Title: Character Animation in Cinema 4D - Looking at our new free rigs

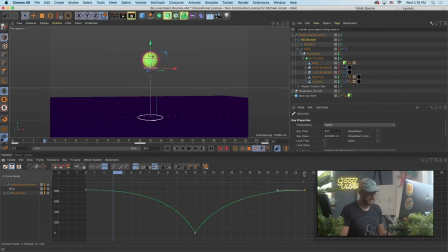(16:31)
And I can see my keyframe's actually on 23, and I want it to be on 24. And I'm holding down shift to constrain there. And hit spacebar and we can watch that back a little bit.
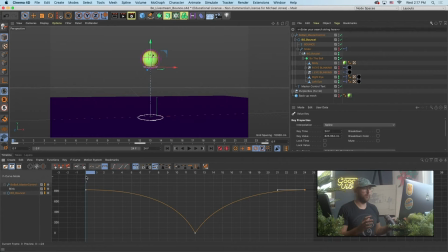(16:44)
So the next layer that we should add, and that's really the way to think about working with the rig, is coming at your animation in layers. Obviously, first we need a plan and a sketch. We're going to do a simple bounce, so it's not quite as crucial.
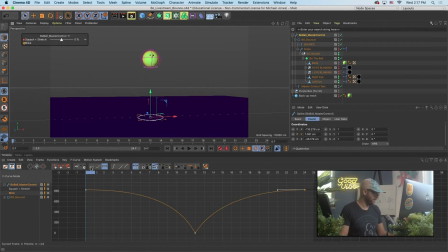(16:58)
But if I come to the master controller, let's animate the squash and stretch. So I'm going to lay a keyframe. I'm going to keep the blink. No, I'm going to keep the bounce and the squash and stretch.
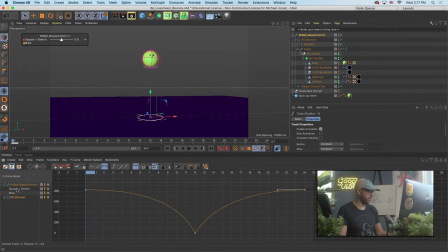(17:11)
And if you see over here on the left side of my timeline menu, I can like control select multiple properties or individual properties. So like if I want to see position Y and squash and stretch all in the same view, I can do that. So he's not going to really have any deformation at the top of the bounce.
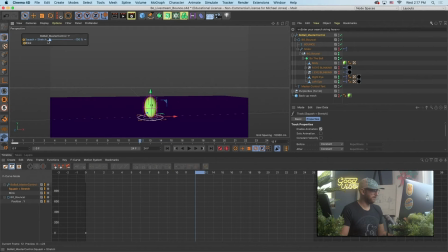(17:31)
And right about here, he would kind of reach peak velocity. So let's go 100%. Let's be super exaggerated. And I'm a big believer in contact frames, so we are going to add some contact frames. But first, I'm just going to put this.
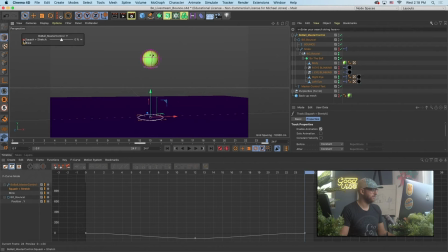(17:52)
I'm going to put this first animation in, and go ahead and do a keyframe. So now it kind of stretches. Now we still need to put the squash in, but a single frame on the ground is not really going to be enough time, in my opinion, to really make the squash playful.
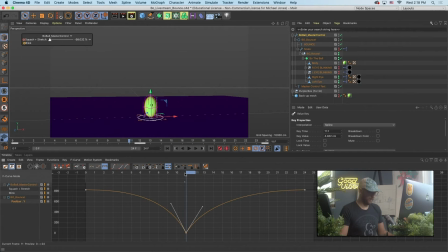(18:10)
So what I want to do is say, actually, let's go ahead and put this here at 11 frames in, and I want to keep him on the ground for 2 frames. So I'm going to copy and paste that, and then I'm going to hit, I got to go to this side. Oh, are we not doing Alt L anymore?
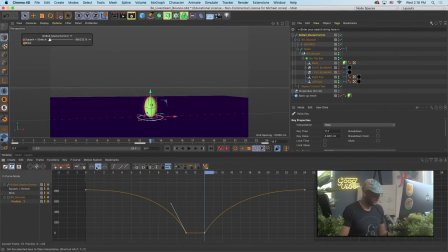(18:31)
Option L. So what I can just do on that hold frame is just create a step and basically say, don't give me any interpolation because the Y value is just static, right? So now we're going to have a little bit more room to play with.
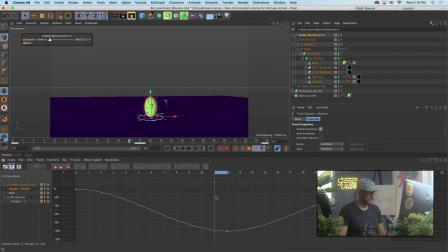(18:50)
So I'll come back to squash and stretch. I'll hit H to frame this up. And so really, there's this frame here where he stretches. Now he's here. This is my contact frame. And then we're going to come back out of that with a stretch.
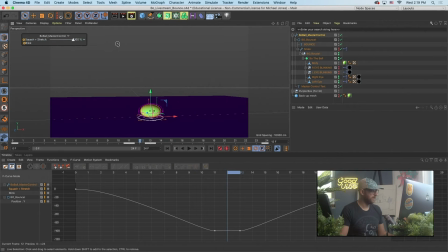(19:09)
So first thing I'm going to do is copy and paste again, so those values are the same. And then on the middle frame, I'm going to squash down 100% and lay a keyframe. And I'm going to end up with something that looks like this.
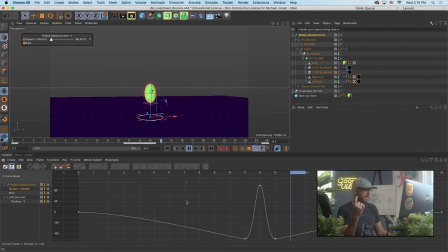(19:23)
And this is just what I mean by contact frames, is adding extra frames to even give our eyes a chance to catch the squash. And you see just one, you know, just that one extra contact frame actually isn't super great. Like, we should probably exaggerate it even a little bit more.
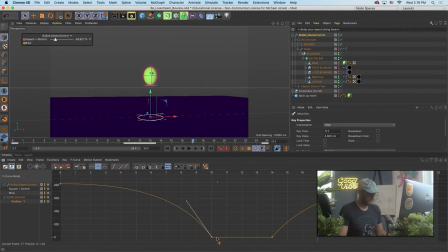(19:41)
So if we come back to our Y property and hit H, let's like really exaggerate this. Let's pull it out yet again. You can see the animation looks funny.
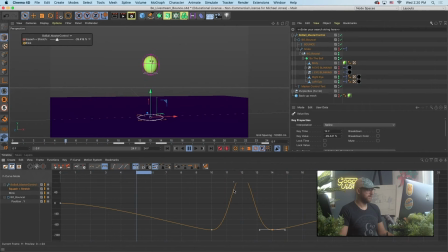(19:55)
But we can just mirror that and say we just want to add a little bit more of these contact frames. And you see now it's less like almost a blinking animation of just the squash turning on and off in a single frame. It looks like he's easing in a little bit more. And so that is helpful.
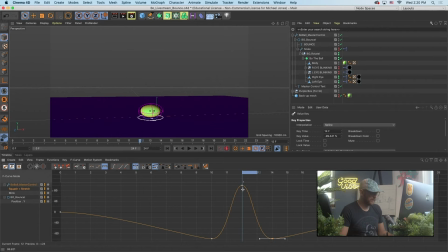(20:17)
And we can really examine how we feel about it. I think one issue is we're probably easing into this squash a little bit much. It should probably be a little bit more violent than that, right? Like the force should get down into that pretty quickly.